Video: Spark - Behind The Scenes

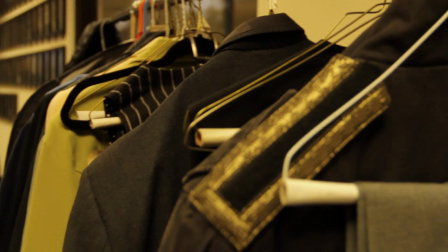(5:04)
Costuming, I know Tony, the director, he wanted sort of more of like everyone sort of stuck in the industrial age, sort of look so a lot of three-piece suits everyone's got vests
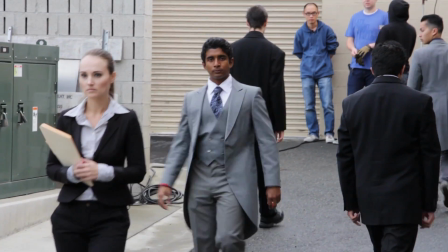(5:15)
with long coats all they're missing sort of this top hat and
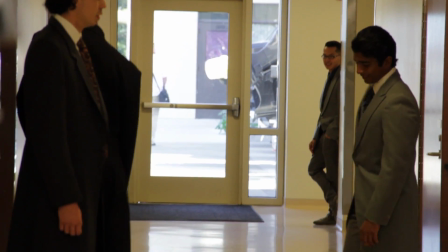(5:21)
it's really neutral colors browns grays blacks no one's really expressing themselves with these clothes age range on this project is humongous compared to our projects usually it's all
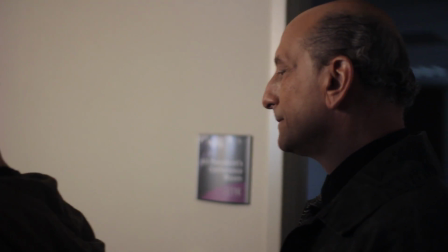(5:34)
people around the same age this you know we have we have Greg and Emilio who who were probably in their 30s or 40s, Ariel in her 20s, as well as some actors 18 and pop. So working with different age ranges was a unique experience. You learn a lot, and each actor has a different way of working. So working as a director, you really have to find how they all work and then shape it all together into this crazy, complex puzzle. My name is Emilio Palame, and I'm playing the role of the supervisor who's a very stern and unemotional person in this world that Anthony's created.
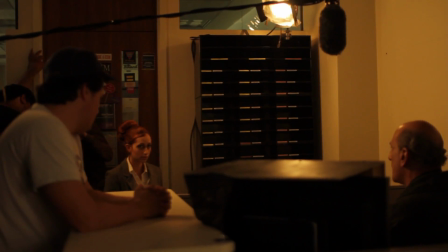(6:15)
Because there's no emotion and the way my character fits into the story is I'm sort of a governor over that emotion to make sure that my workers are just working unemotionally and that they're just doing their job kind of like a cogs in a wheel if you will. John has a secret because he's already awakened his emotional life unlike all the other characters in this movie because it's not really allowed.
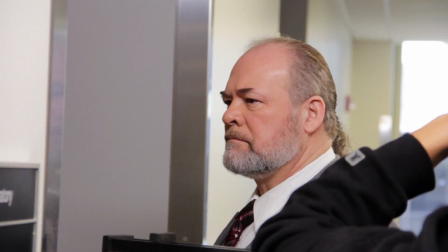(6:40)
It's not a part of society. There aren't any relationships. There really isn't. It's just work.
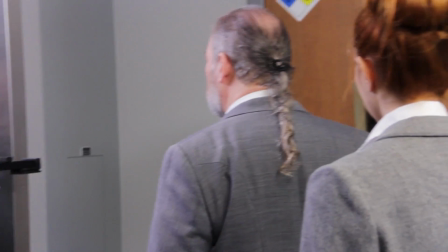(6:45)
It's just work and sleep and everyone's content with their role except he has this terrible secret and he's very,
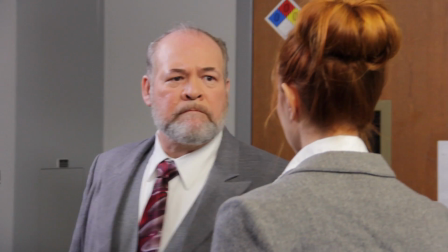(6:51)
very good at covering it up and then comes the one day when he thinks he's actually been found out and discovers he actually has an ally in Evie. emotional scenes are probably one of the hardest things i think to
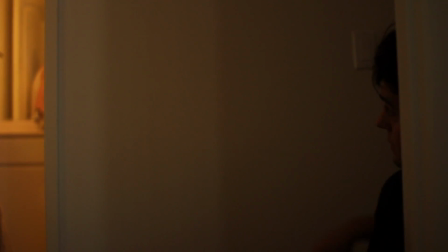(7:08)
shoot it looks so natural a lot on on movies when you see them
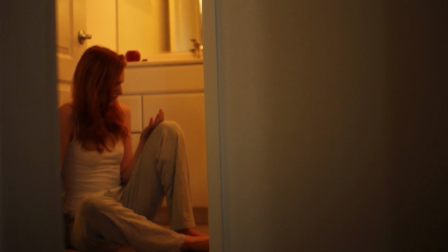(7:13)
done but you really have to build up that rapport with the actor
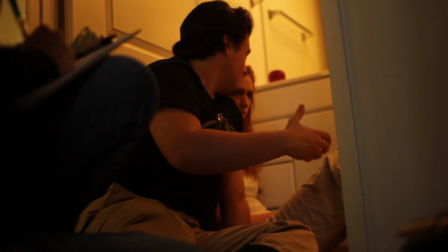(7:18)
or actress that you're working with so you know you trust each other you're although the
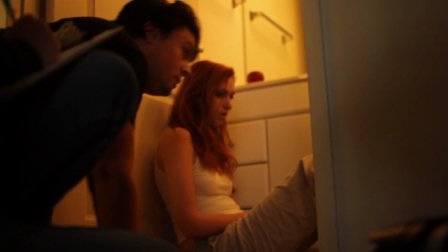(7:23)
director yourself you i mean most times will say are not crying on set along with the actor or dealing with their emotions you're still in that same sort of emotional state there's kind of like this unity link that happens between you and the actor you know so for me for example all you
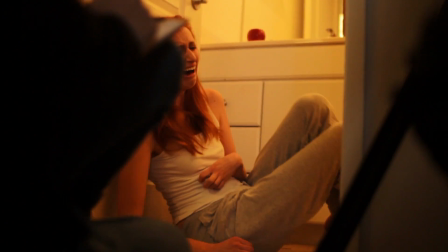(7:40)
know i'll send most of the crew out keep them out of reach you know send them down inside have a break so it's just me the actress camera and sound that's all that needs to be there so you know there's less there it's just us able to focus and get exactly what we
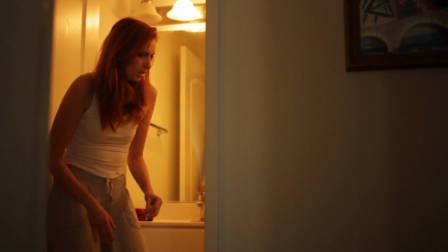(7:56)
want the the emotional range of it, it was what drew me to the project. I mean, again, waking up in a world without emotion when as an actor you have to be so in touch with it, it's very interesting. It's very cool to play with that.